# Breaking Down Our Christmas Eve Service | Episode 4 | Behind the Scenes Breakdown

in the manger,
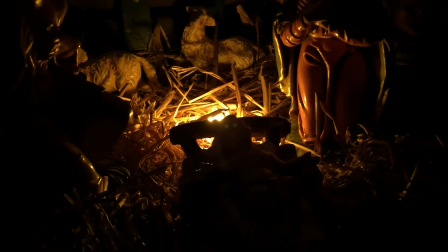1241s
right to end off Silent Night. I think it was one of my favorite little segments,
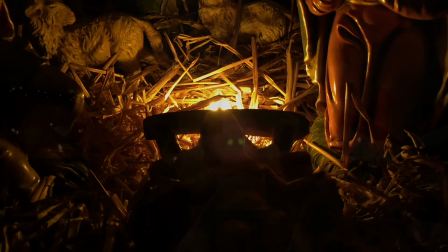1249s
and even though it's a little shaky, I'm pretty happy with how it turned out.
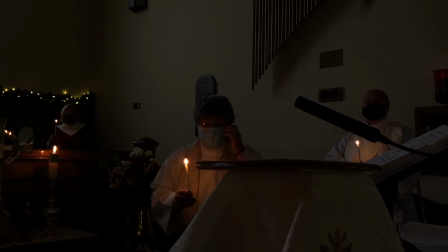1253s
So for this segment, where Lynn is now having to
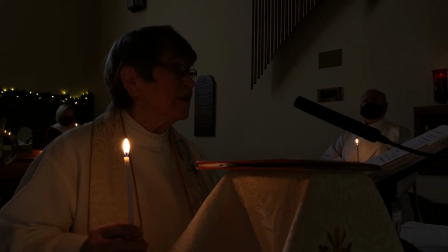1261s
give the final closing moments of the service, and Deacon Richard as well, we had to come up with a way to make it look like it was still dark outside, because I just filmed and showed all of this really gorgeous, in my opinion, footage of Silent Night that was completely pitch black,
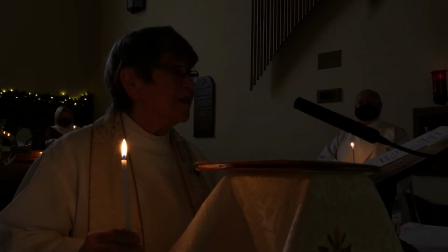1285s
and it is still broad daylight during the recording of all of these filming. So what we did is we set up everyone to have candles as if they had actually just partaken in Silent Night, because you'll notice during Silent Night none of the back part of the church here was shown at all,
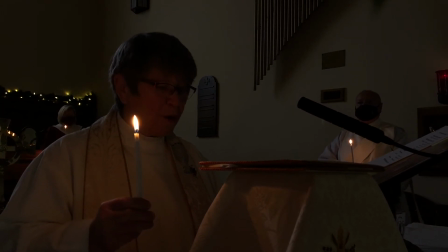1306s
so we were able to just pretend that everyone was there. And what we did is we just cranked down the exposure like crazy, and we also did this really close-up view that I don't really use very often, because I didn't want to show any of the stained glass windows,
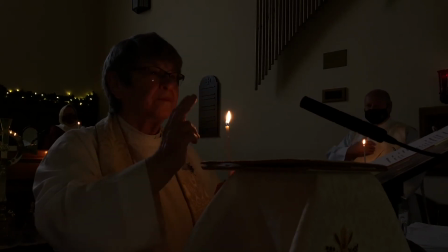1323s
because it would be obvious that they were still backlit, whereas in the footage beforehand, they were very much not.
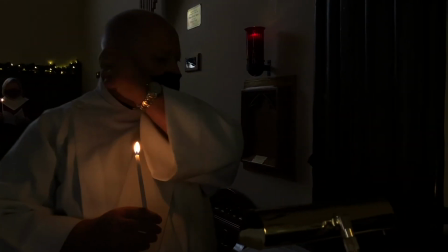1331s
So once Richard dismisses us, we get back to the lights coming back on, kind of another homage to that happy video,
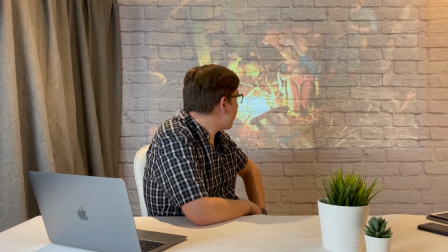1340s
and we pan back from the manger,
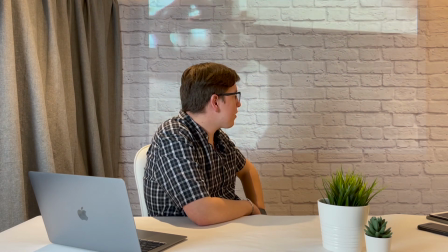1345s
and this is one of the only shots with the empty pews completely visible,
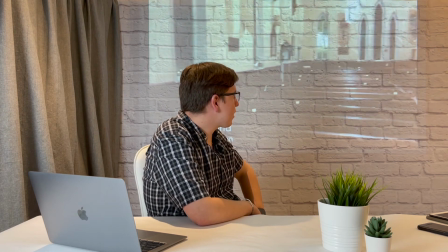1352s
as we have Joy to the World here, and we exit the church.
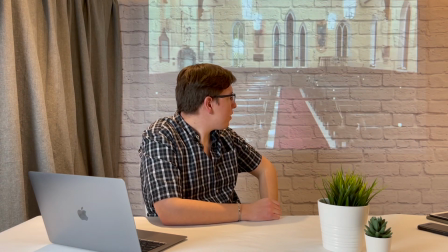1358s
So that is pretty much how we filmed that entire segment of the Christmas Eve service. Now, there were a couple of other services that we did similar to this, where we live streamed it using Switcher Studio into the for the remainder of the year. I think it was solely the final service, I think, was December either 27th or 29th, for the first Sunday after Christmas. But after that, it was the end of the year, and that is where I will leave it for this episode.
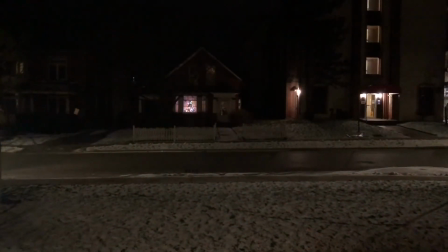1402s
And as we walk out of the church here, and you'll notice there's a
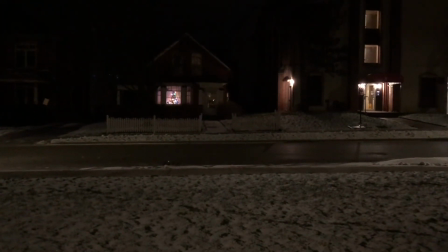1407s
noticeable lack of snow compared to the snow I mentioned earlier, because it was filmed before that snow. I will leave it here. And while it is very much not Christmas, being May or June, whenever this video may air, I hope that everyone is indeed having a safe and healthy time as we move through the remainder of this crazy year, and I hope to be back with another video soon. If you enjoyed this content, please consider subscribing if you haven't already, and feel free to leave a like and a comment down below. Thank you for watching. Have a good one.